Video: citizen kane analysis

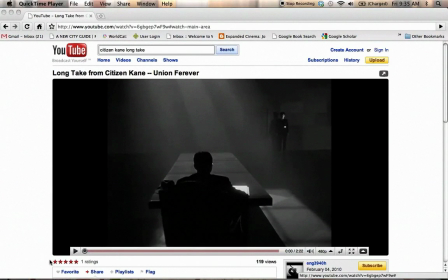So this is the scene that image is taken from, and I want to show it from the very beginning.
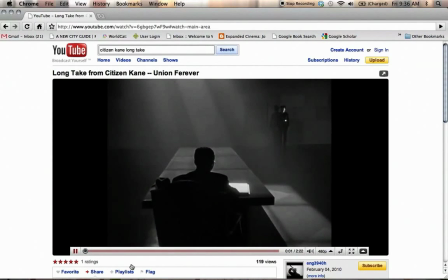A scene is a dramatic unit that can include a lot of cutting.
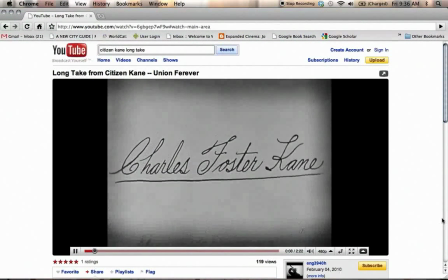In this case, it actually includes a flashback. And within that flashback, we have that extraordinarily long take. So basically, most of the scene takes place in a single shot. And when you have a very, very long shot like that, it's called a long take.
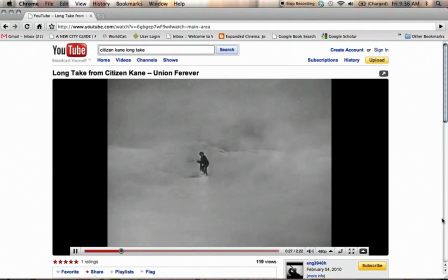And here we get the beginning of the flashback, the establishing shot of the outside, a reverse angle.
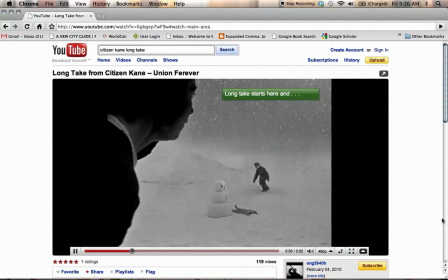And here is the beginning of a single long shot. So we're now inside the building,
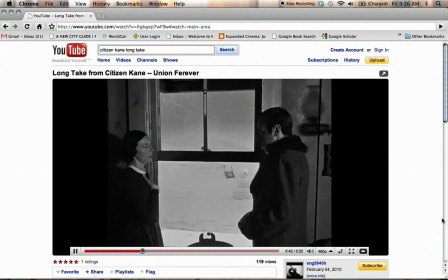but it matches the initial establishing shot, and then the camera moves back so that we get action in the foreground and the background.
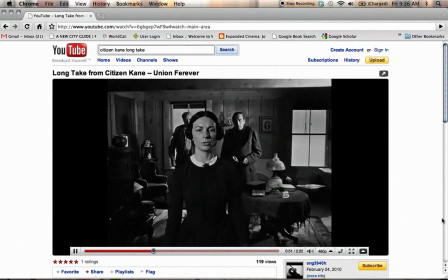We can still clearly see the young Charles Foster Kane outside. Now he's blocked, so that we see Agnes Moorehead.
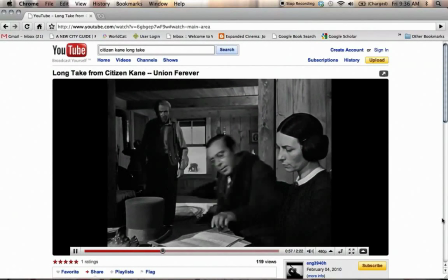And the great thing about staging in depth is that normally when
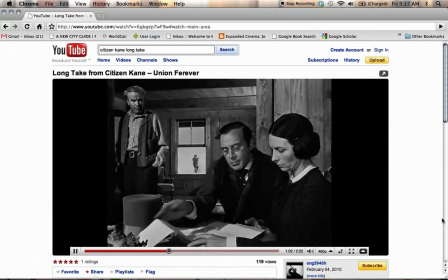you would change the focus from outside to inside or to her close-up, you would use editing.
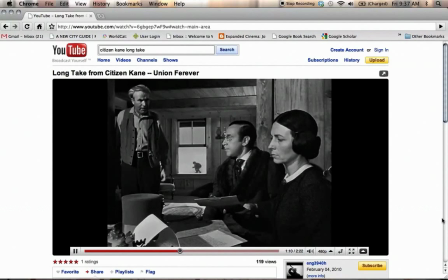But in this case, the way that the actors are framed moves your eye in a really dynamic way around the frame. Look, there's even frames within frames, right? We've got the little frame of like a movie of Charles Foster Kane running outside, and you can hear the ambient sound of him
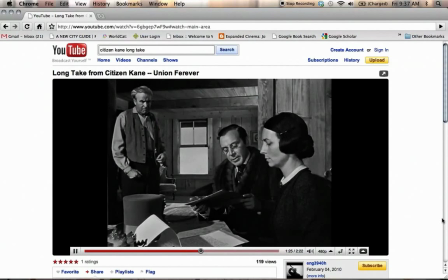playing, and you hear his voice continuously until the window is closed at one point. So it's like a little movie of him running in the background. Then we've got the doorway framing the father who's being excluded from this transaction because he's an abusive alcoholic, and the mother is trying to rescue the child from him.
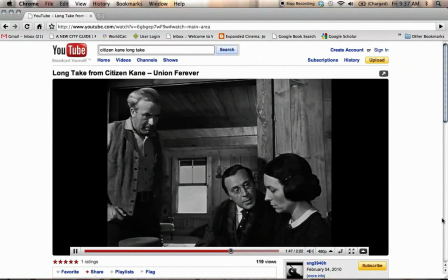And then with that subtle reframing, the attention moves again back to her and to the conversation in the lower right-hand corner. So, and the diagonal framing of the image also keeps your eye moving around from face to face,
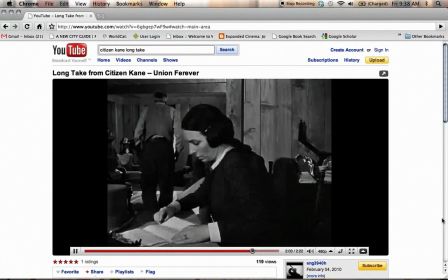foreground, midground, background. It's just a really dynamic way of creating a lot of visual tension without any editing at all.
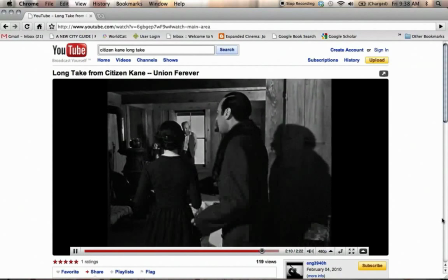So here we get movement into the background again. He closes the window, which cuts away from the sound of the boy.
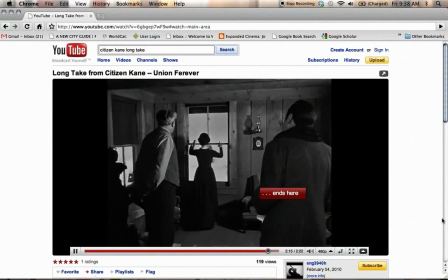Then the mother goes back.
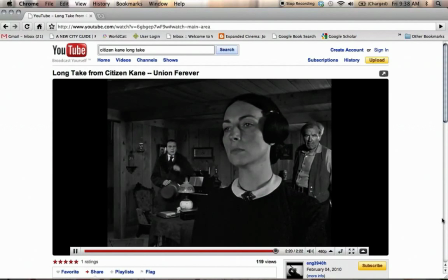And then we get the end of the shot and a reverse angle on her face because she has definitively given up her child.
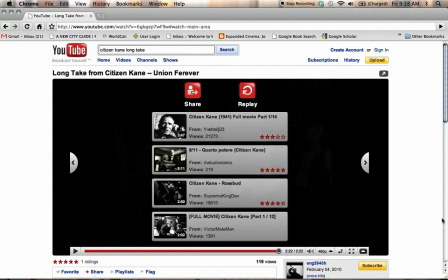And that's an amazing scene.